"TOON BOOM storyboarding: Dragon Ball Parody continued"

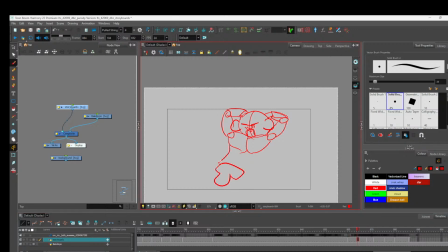Lazy animation, over exaggeration.
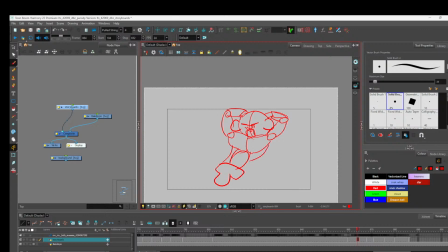Right there, emphasis on the hip motions, hip flexors. I think that's what they're called. Maybe wrong.
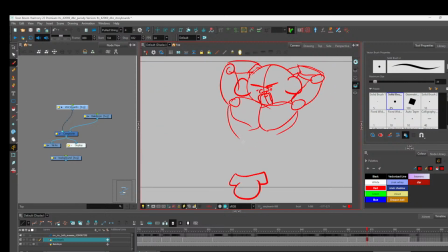Maybe wrong. I'm gonna show a little bit more of his pecs as he drops it like that. So puts more emphasis on those hips. Right there.
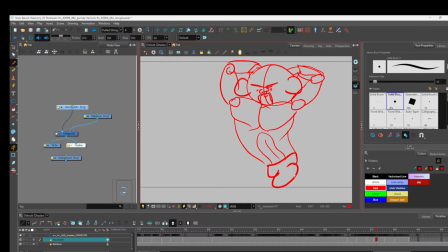His abs also turn. I remember that was something that another animator did. There you go. Give it some room.
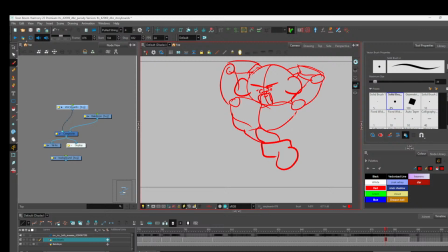And as he's swinging that thing, he's got his thing all swanged.
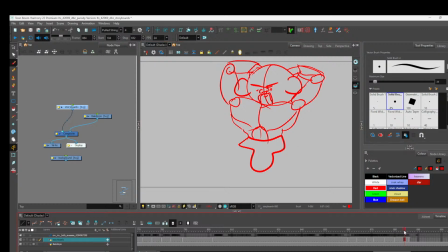And then he's gonna drop it into place. Boom. Just like that. Beautiful.
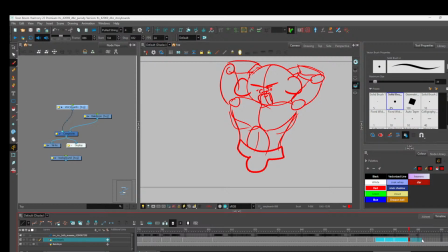So, this being said, let me stretch this out over here. There's gonna be some ease out.
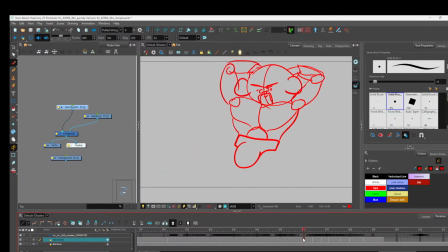There you go. Swinging that thing. This tutorial, we will be learning to swing that thing. Let me give him some beefy thighs. I'm going to do this on the bottom layer.
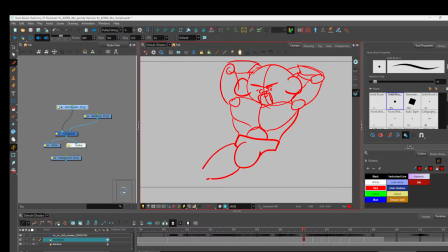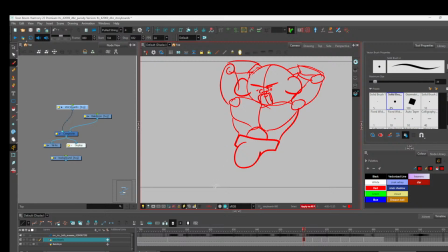So he's up. We want to keep his knees here the entire time. So what I'm going to do
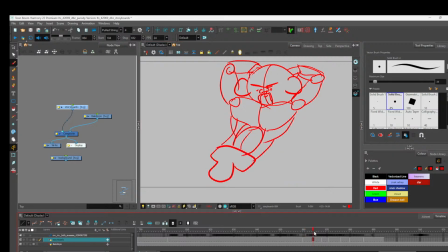is I'm going to figure out where those knee points are with this onion skin so it looks a little bit more natural. See that? So the knee will probably go a little forward here. This one will move a little in.
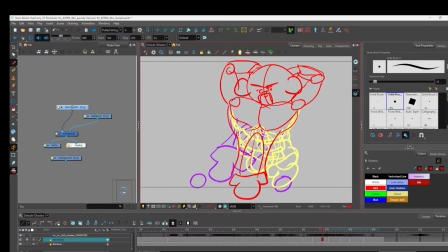As he drops it, these knees are going to stay up. He's just dipping into his knees, so they'll probably move up a little bit, not too much. And this one will come back up this way.
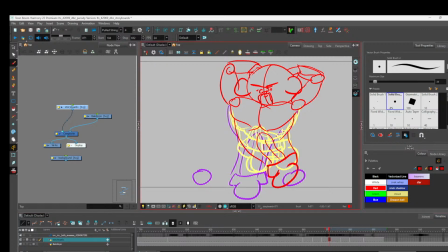And then this one is going to swing out this way. to emphasize. So that same amount of movement's going to move here. It probably will be a slightly bigger because it's moving forward as he pushes himself back.
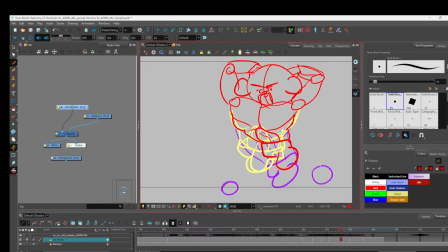And then here, we're learning to animate with balls. Pun intended. And as his knee shrinks, it drops back into place, right? Because we're gonna return his thing back to the original spot.
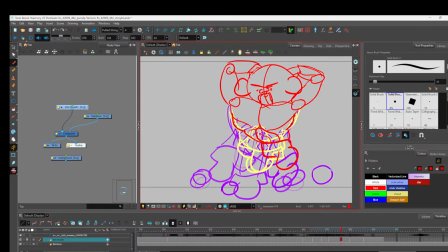So it's gonna swing out and then swing in. So we're gonna go in like this. This guy's gonna go slightly more this way.
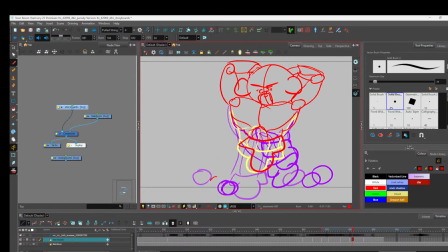As he comes back up, he's getting closer to that original spot, right?